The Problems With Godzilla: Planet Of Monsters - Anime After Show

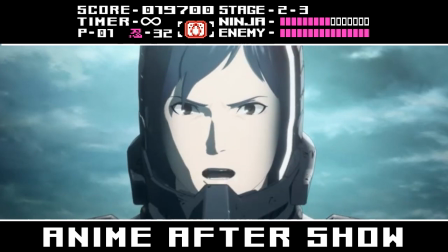4:36 It's not just Hotaro, all the characters are underdeveloped.
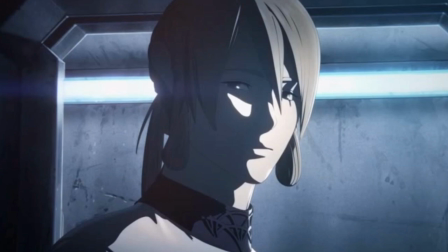4:40 They basically break down to blonde guy, a feminine priest guy, old guy, girl guy, this guy, that guy, some guy.
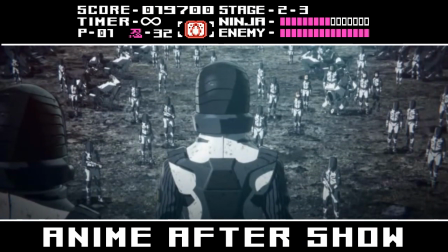4:47 What makes it even worse is that the character designs are generic and everybody's wearing the same goddamn spacesuit.
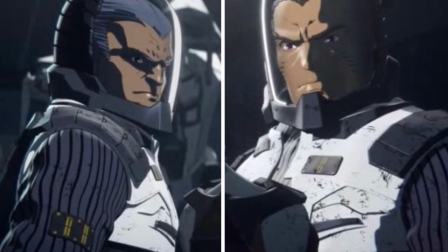4:53 I had to watch the movie three times before I realized this was two different fucking characters.
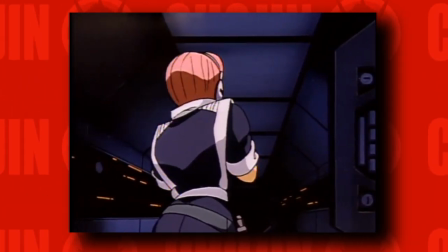4:57 Most anime that revolve around characters living in a spaceship will give them different color spacesuits, or at least give everyone a unique style with the way they wear their spacesuit.
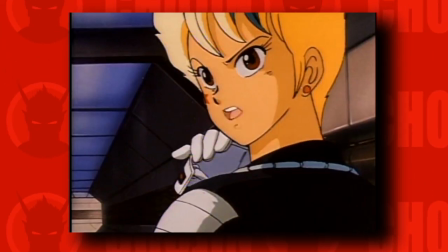5:05 You know, it helps to differentiate the characters, makes it a little bit easier to tell them apart. Maybe it even gives you a little bit of insight into their personality.
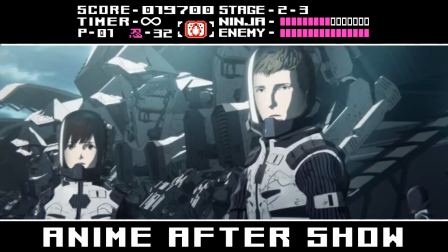5:13 But in this movie, everyone's wearing the same fucking spacesuit in the same fucking way. It's just the same person over and over and over and over and over. You could probably explain the fact that the reason everyone is wearing the same uniform in Planet of Monsters is to reinforce the idea of unity and conformity amongst the ship inhabitants.
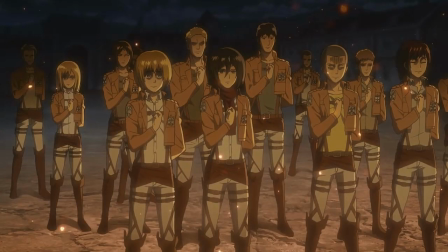5:32 Sort of like what Attack on Titan did. But I think that would be generous.
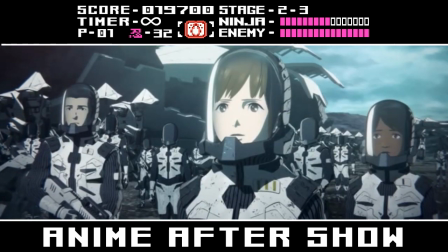5:35 Honestly, I think the reason everyone is wearing the same fucking spacesuit is because the animation team figured it would be easier to model one suit,
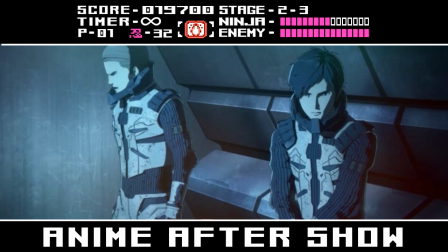5:43 change some patches, then slap on different heads. I also had a really hard time trying to figure out what the interpersonal relationship was between the characters.
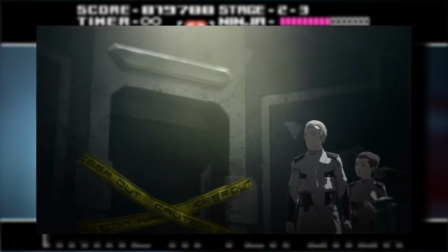5:51 You would think people living together on a spaceship would have a bond with each other, you know, because they spend so much time in close proximity.
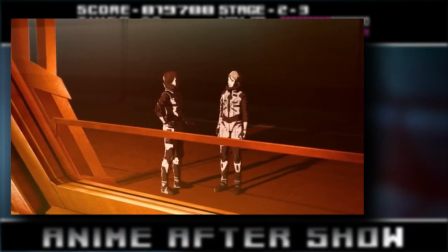5:57 But everyone in this movie feels like strangers meeting each other for the first time.
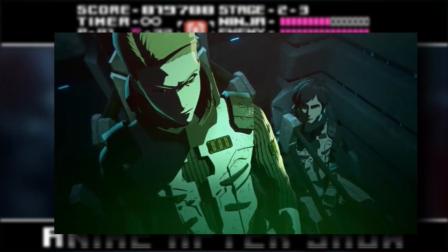6:01 There's a reference to Hotaro and Leland being childhood friends, but there's no chemistry between them.
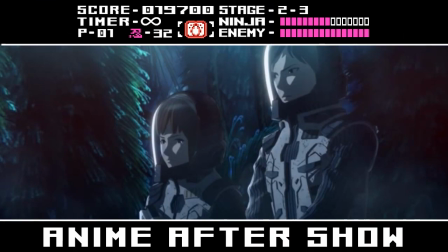6:06 They just seem like colleagues who coldly acknowledge each other. And for the life of me, I could not figure out what the fuck was going on between Hotaro and Yuko.
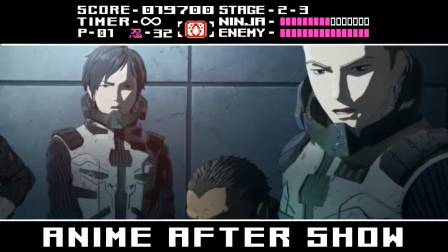6:14 When Yuko is first introduced, Hotaro reacts as if he knows her, and then there are hints they have a past.
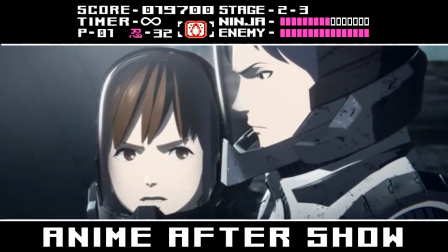6:19 But Yuko just talks to Hotaro as if he's her superior and they've never had a relationship before.
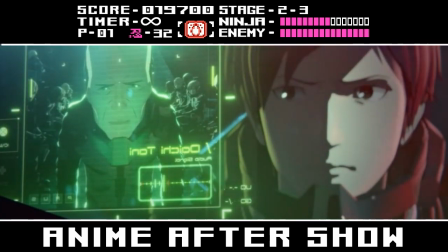6:25 What makes it even more bizarre is earlier in the film, when Hotaro is about to blow up the landing ship,
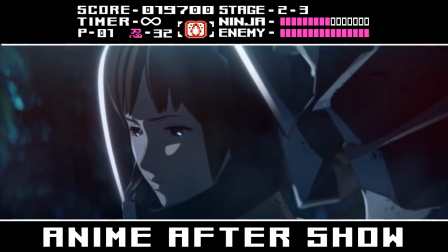6:30 he talks to one of the people on the ship and refers to him as grandfather. Then when Hotaro and Yuko are talking, she mentions her grandfather was on the landing ship.
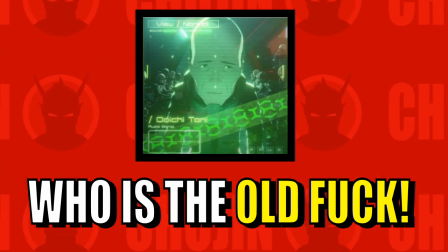6:39 So is this two different grandfathers or is it the same grandfather? Are Hotaro and Yuko related?
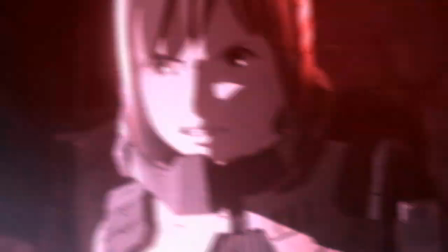6:44 Why doesn't she say, "You try to kill my grandfather, you stupid fuck"? I think a lot of these problems are compounded by the fact that Planet of Monsters is meant to be the first part of a trilogy, so it just feels like an incomplete film. It actually feels more like a pilot to a TV series, where there's a lot of plot and there's a lot of setup, but nothing is ever paid off.
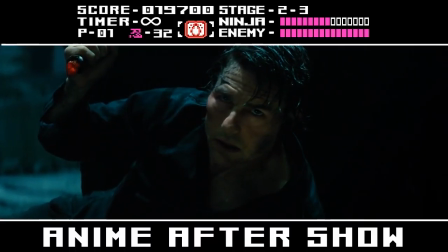7:02 It's actually a problem I see with a lot of Hollywood films that are trying to start franchises. They introduce all these plot threads, and you just have to assume they're gonna pay them off in later films. It's like they're giving you a fucking beta copy of the movie. They know there are plot holes, and they know there are things that don't add up. They're just hoping the sequel will fix all that shit.
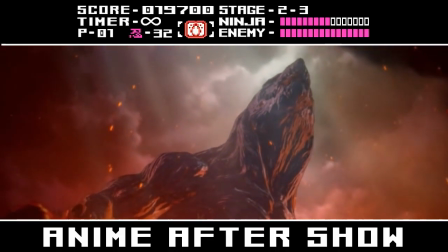7:23 Visually, Godzilla Planet of Monsters is kind of a mixed bag. I like the CGI and I think it's a good fit for a Godzilla anime.
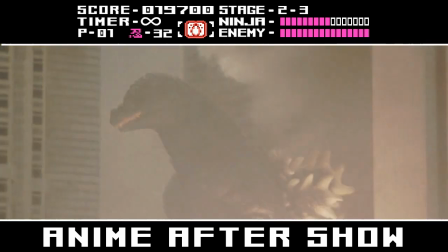7:30 The suits and miniature sets of the classic Godzilla films created a stylized reality, which I think CGI preserves.
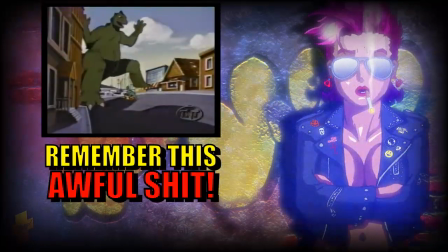7:37 If the Godzilla anime was just traditionally animated, the Godzilla scenes would lose that feeling of heightened realism.
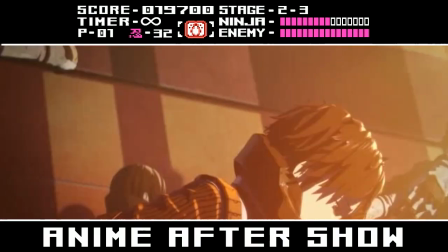7:43 I think the opening of the film is brilliant, both visually and dramatically. It's undeniably the best part of the anime. Unfortunately, Planet of Monsters blows its visual load in the first 5 minutes.
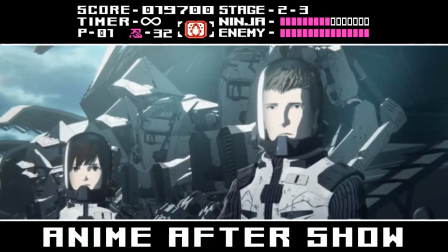7:53 The rest of the movie has this banal sameness with copy and pasted character models and a very bland color palette.
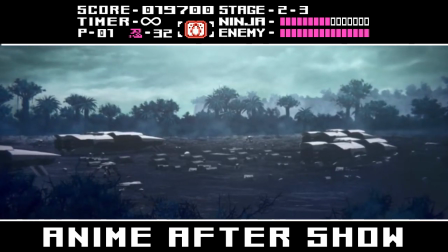8:00 Everything on the titular Planet of Monsters just looks monochromatic and fucking boring. Okay, so maybe this is just the Godzilla fan in me speaking now, but I really don't think it's fair to pick apart the plot of Godzilla Planet of Monsters.
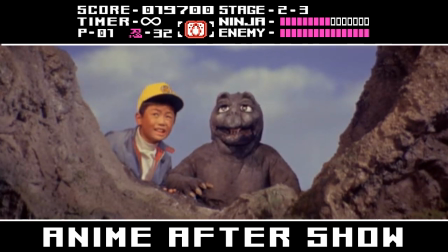8:14 I mean, plenty of things in the Showa Godzilla movies didn't make any fucking sense. Seriously, trying to figure out the physics of this will make your fucking head explode.
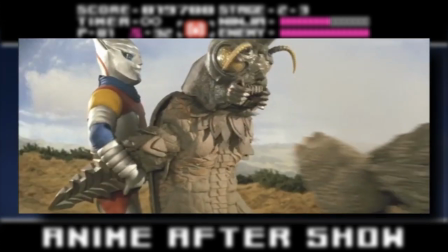8:21 And trying to explain the logic of Godzilla's superkick is like unweaving a rainbow. The mystery is what makes it so intriguing.
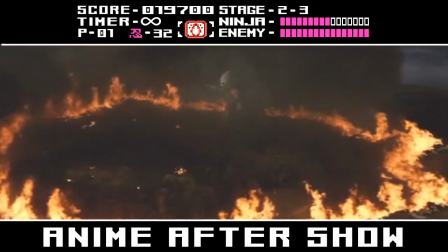8:28 Rational logic didn't matter in the later Showa Godzilla films because the Showa Godzilla movies weren't really about the story, they were about creating an over-the-top spectacle.